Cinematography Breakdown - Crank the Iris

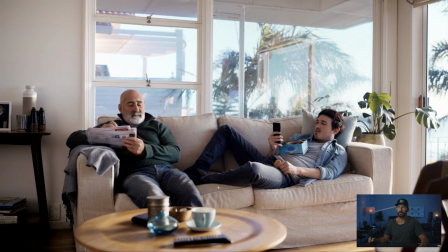(4:09)
You imagine if we're in a close-up here, it's going to be just flat. You might get a little something on his ear, which isn't very attractive, but really this shot is about, I mean, the lighting is for this guy, right?
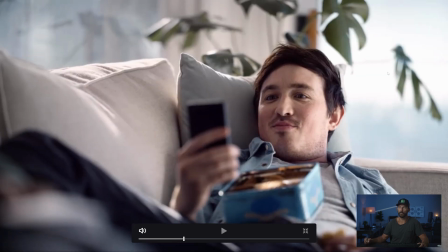(4:18)
Beautiful light on him. Come to, holy Lord, what? Like we softened it way off. We brought it way around to the front, way more level all the way across his face. And then we added, can we add a little backlight as well? So we get this happening over here. The sun completely changed directions. It changed level.
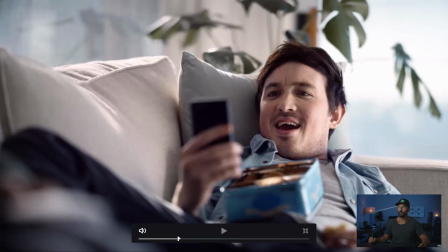(4:36)
Does anybody care? Nope. Right? Just make it look nice on the day.
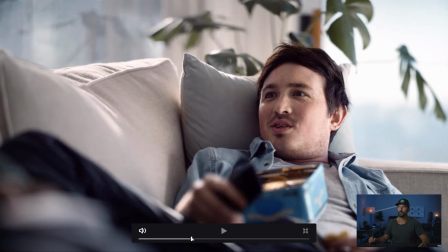(4:41)
That doesn't match at all. Nobody cares. Nobody cares. This is another good little trick.
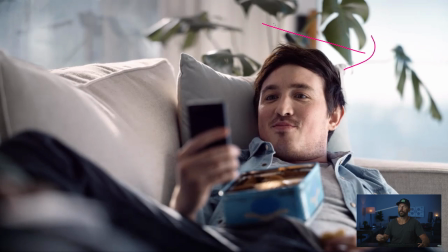(4:46)
Say for some reason, if you weren't shooting on a full frame camera or you weren't shooting on a Super 35 camera that, you know, you were able to open up the master primes. Say this was just a little bit more in focus. This is a good trick where you just put the diffusion right? Put like a highlight right up against the window, or a half soft frost, right?
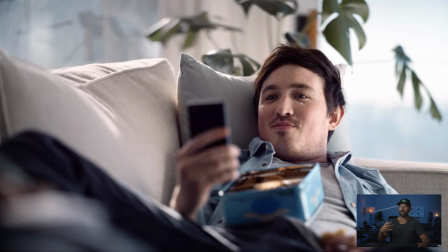(5:03)
Just right up against the window. So it looks like, oh, the actual window is diffused, but it's out of focus enough that you can't actually make out that this is behind the window, right? You just want to frost it up a little bit. So that's a good trick as well. But that's basically the idea.
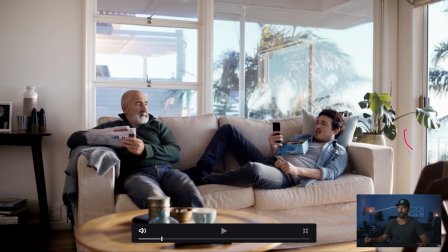(5:18)
Light it for the wide. You see somebody walking by over here. This is for sure craft services. Going, oh, we're out of Twizzlers. They're running to get some.
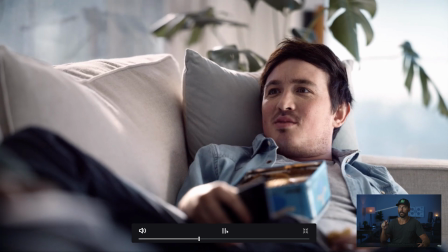(5:30)
You feel a little float in there as well. That little move, just a little camera move back and forth.
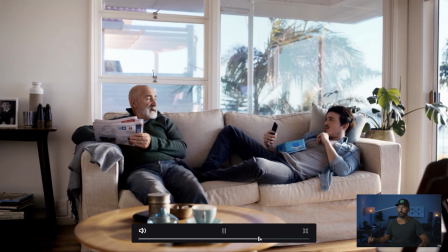(5:35)
Make it feel real. And we're out. 3 shots. What are you going to do?
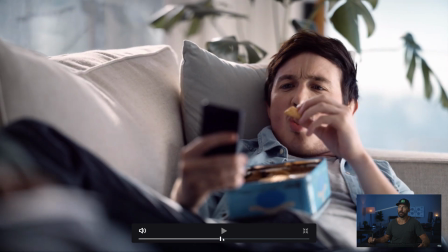(5:41)
You're going to do this in, a morning, which is nice.
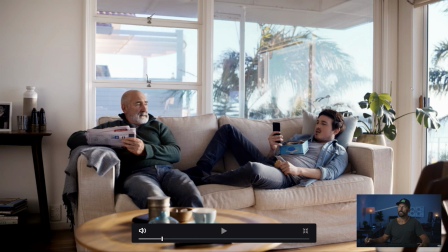(5:44)
And this is one of those ones where you would think, oh, they want the sun coming through the window here, right?
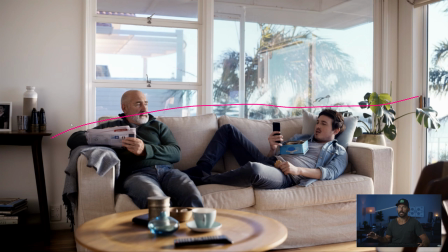(5:50)
Because we want all this. No, you'd want to schedule it the exact opposite. You don't want any natural sun coming through here, right? You want the sun on the other side of the building over here. You can see it hitting up here on this plant back here because we want to bring our own light. We don't want to rely on the sun. We don't want any of that. That's problems.
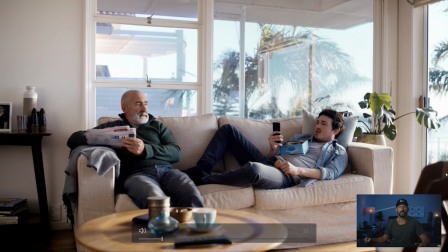(6:05)
We're going to fake it because that's more expensive and it makes it look like we know what we're doing. So do it that way instead.
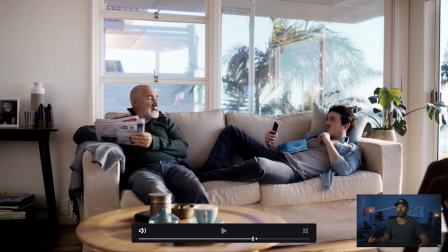(6:11)
Okay, that is going to do it for this one. Never match anything, just make it look nice and don't care about the levels. And we will see you in the next one.